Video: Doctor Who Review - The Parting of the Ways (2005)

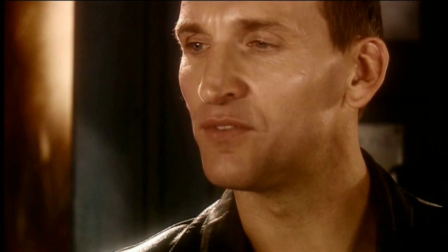[4:19]
Fortunately though, that doesn't happen and the Doctor faces the Daleks and his oncoming storm speech is just impeccable.
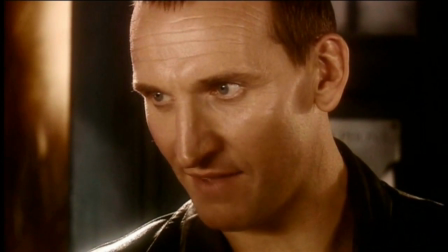[4:27]
You get the sense that the Doctor has wanted to say this for a long time.
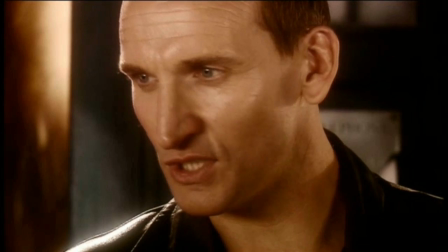[4:31]
Almost like he's sort of glad that the Daleks didn't die in the Time War because he wants to give this speech and let them know who is boss.
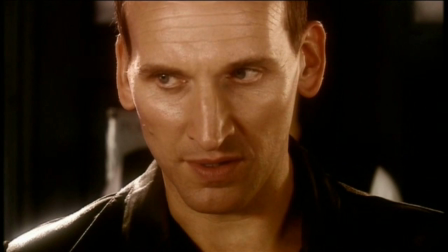[4:38]
But then...
How did you survive the Time War? They survived through me.
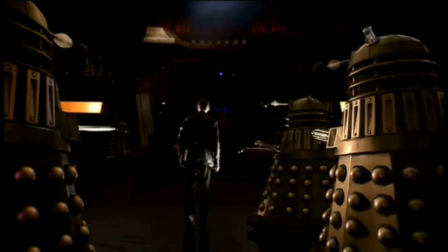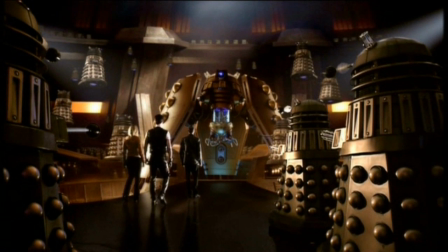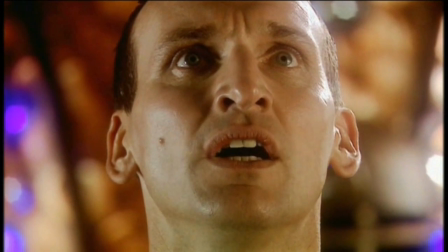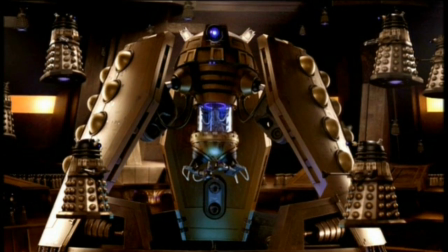[5:03]
This is the Emperor of the Daleks. The Dalek Emperor. This is a gorgeously designed creation.
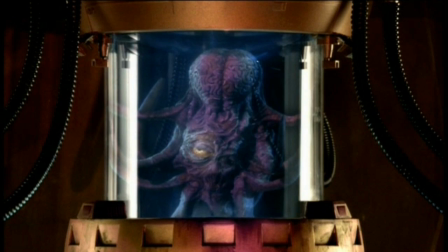[5:09]
The concept art basically just showed off a 200 foot tall Dalek stuck to the ground. but this is a much better concept.
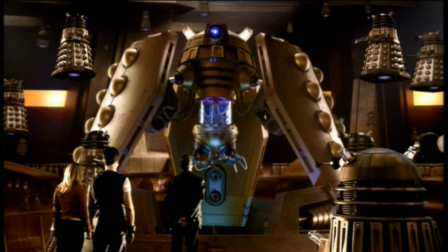[5:16]
The legs make it feel like it's rooted to the very heart of the mothership. The eyestalk and the bumps on the side give it a Dalek feel,
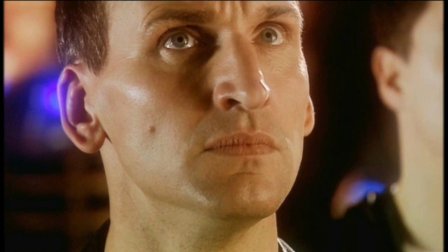[5:24]
but its design is unique enough to distinguish itself from the rest, and the pièce de résistance is the Dalek in the middle.
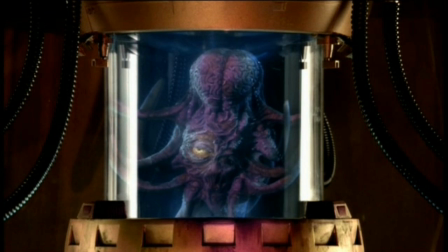[5:30]
It can be easy to forget sometimes, but the Daleks are creatures. They're not robots.
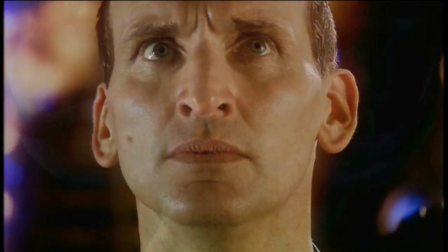[5:35]
They're little blobs inside indestructible tanks, and having the Emperor blob on display serves as a constant reminder,
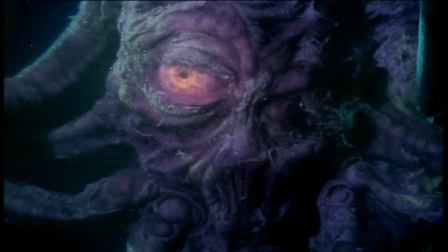[5:42]
even if it's just a visual one, that these are sentient evil creatures. Nicholas Briggs voices the Daleks in this series and he also voices the Emperor in this episode and it's really clever how they've done it. Nicholas Briggs' voice is set at a much lower and booming register than the other Daleks but his inflections and his sentence structures are exactly the same.
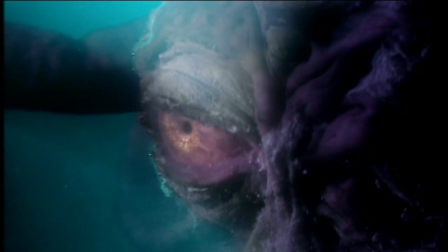[6:04]
The Emperor explains that this new army of Daleks were created through converting the humans taken from the game shows on Satellite 5, which makes the Daleks half-human.
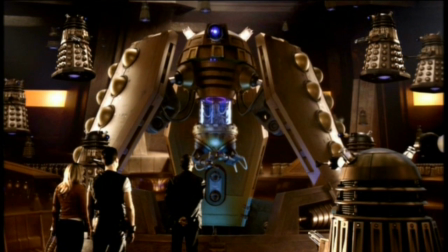[6:14]
Fans of the Daleks will know that, well, they hate anything that isn't Dalek,
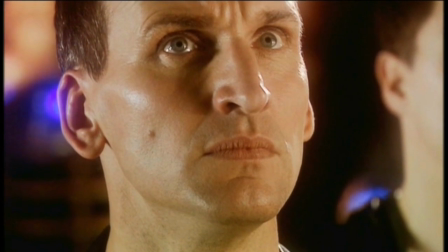[6:19]
so the idea of them being created from human remains just doesn't really fit with their character.
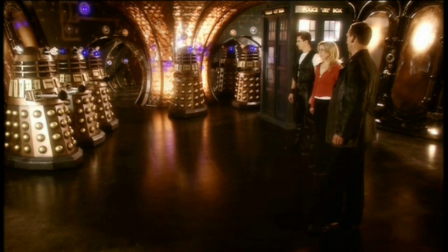[6:24]
But then...
Hiding in silence for hundreds of years, that's enough to drive anyone mad.
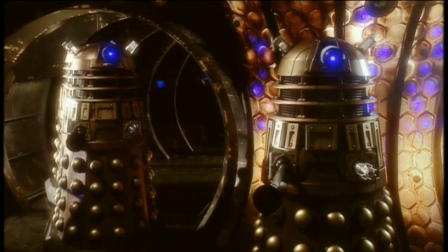[6:30] But it's worse than that. Driven mad by your own flesh.
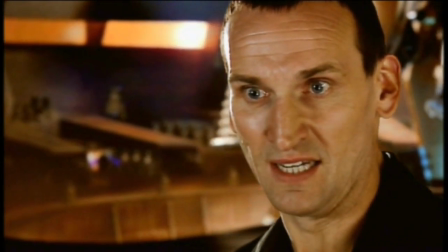[6:36]
the stink of humanity you
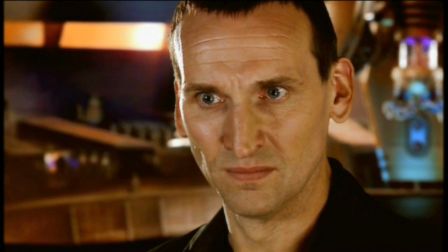[6:43]
hate your own existence and that makes them more deadly than ever
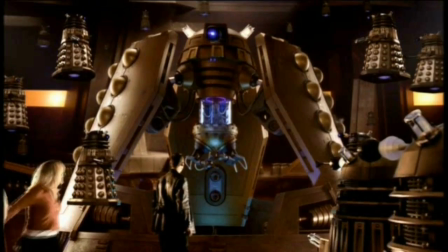[6:50]
it all fits perfectly into place we have a threatening powerful hateful
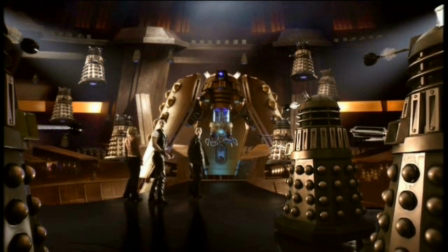[6:56]
and self-loathing army to fight and that is simply terrifying
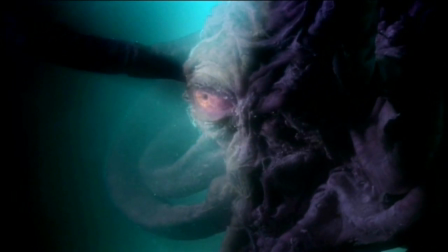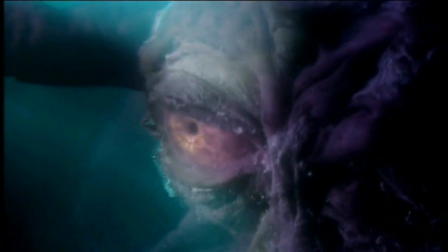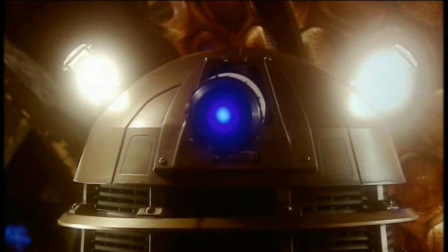While John Barrowman and Billy Piper are in this scene, this is Equiston's show, but to be honest, I wasn't really a big fan of how some of his lines were written and delivered.
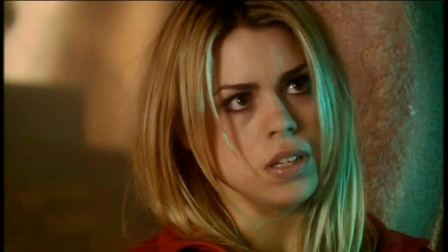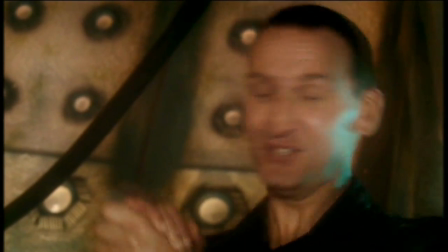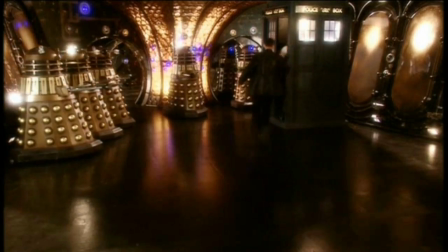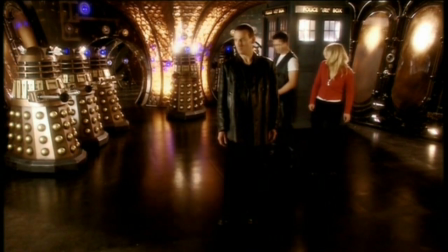[7:45]
It seemed to almost devalue the threat that our protagonists were facing against.
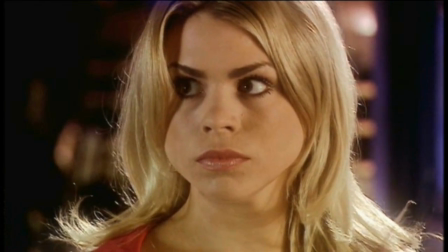[7:50]
If they can't take them seriously, why should the audience? But then, as the Doctor goes to leave,
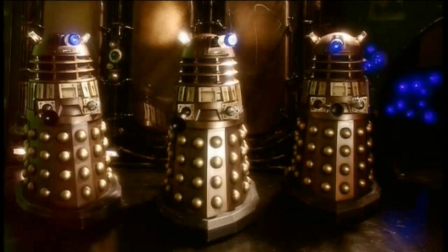[7:55]
the Daleks attempt to destroy the tardis again but it's safe inside the shield but the doctor has his head placed against the
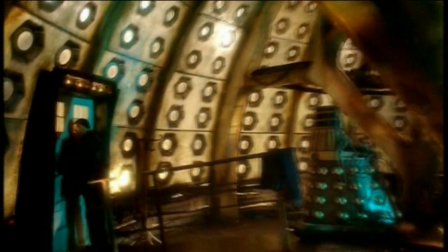[8:01]
door and now we get it the cocky attitude the invincible demeanor
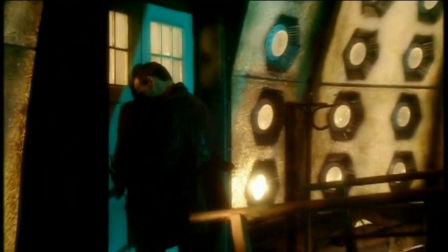[8:06]
it was all just an act in this moment the doctor's defiance
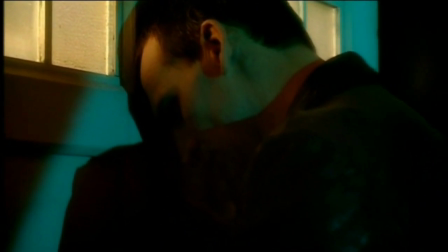[8:11]
is completely stripped away he literally has no advantage in this fight we're not even 10 minutes into this episode and it's already masterful television but now let's talk about the doctor now that the main conflict has been revealed